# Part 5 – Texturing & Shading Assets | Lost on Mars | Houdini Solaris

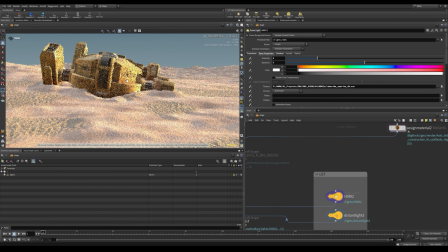As you can see, I am getting a lot of shadows.
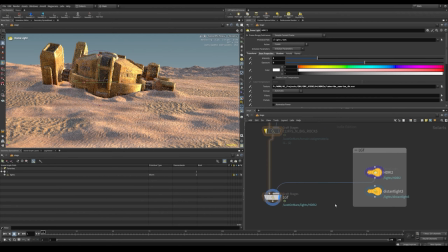If I disable this light, yep, as you can see, I am getting like a too much shadow. I could have cut down my shadow level here, but to fill and a little bit of
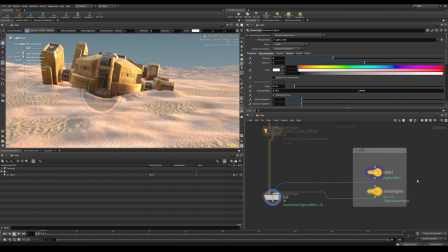rim light I can add with my distinct one. That's the purpose of I am using another light here.
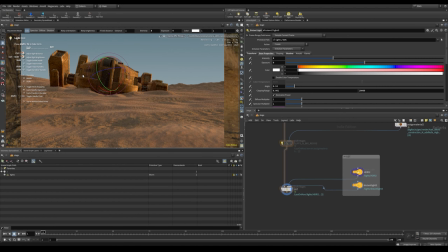Now, if I go inside my camera, the reason behind this lens effect is in Karma we have physical lens shader. So what I have done, I have taken a camera edit here. This is my camera, nothing I have done. It's just a normal camera with whatever the focal length I want. I have taken a camera edit here and a matte net. In the matte net, I have created a Karma physical lens. In that, if you see tint and exposure. So what this exactly does it will give you a lens effect.
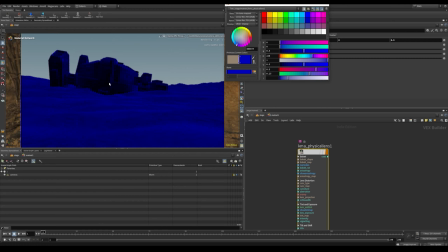So if I change my color to blue, so you can see this. Of course, like this is not a natural one.
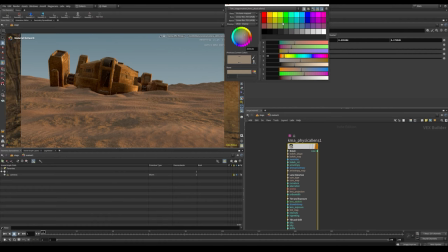Control C and let me add a little bit of this one. Yep. As you can see, this is creating a CC. This kind of a CC for my lens.
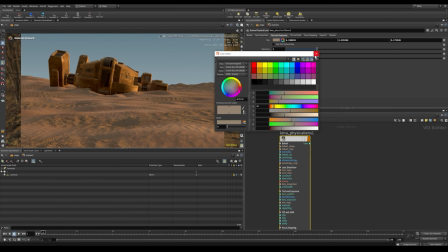Let me Control Z. So this is what I have used, because from the HDRI I'm already getting a little bit warm value. To make it more warm, to look like a Mars, I am using a physical lens here, physical lens shader.
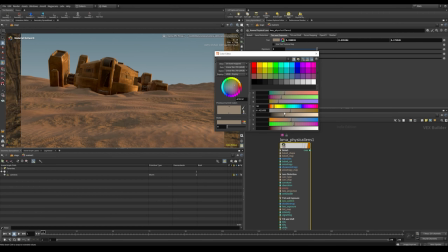Inside that tint and exposure, I am adding a little bit more warmer color in the camera. So as soon as I use that, if you see, this is my HDRI colors.
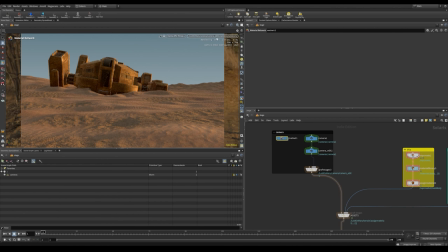And if I go into the camera, this is my cam lens. This is how it looks. That's the reason behind it. I'm using a physical lens. You guys can also test it out, as I've shown you how my terrain shading is,
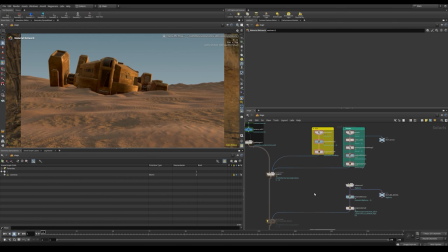and mixing the two shaders and using the primwares from my terrain. So let me enable my rocks.
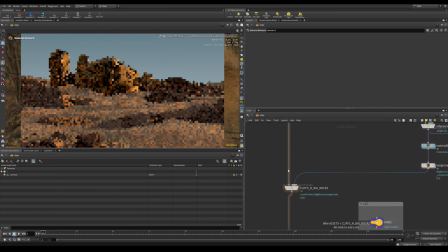my rocks and cliffs, everything is here. So this is how it looks. So that's it for this part. In the next part, we'll mostly focus on the scatter,
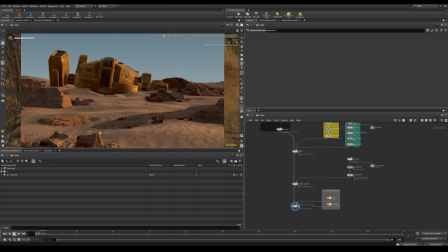because when a spaceship crashes, there will be a lot of debris and rocks, and of course, like there will be a lot of rocks lying around here. So we'll mainly focus on how I have created and what kind of setup I have used. So that's it for this video. Thank
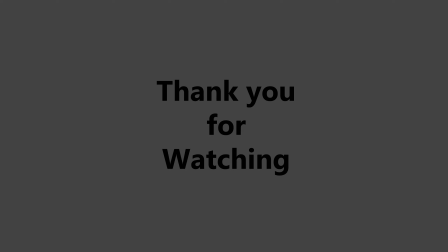you.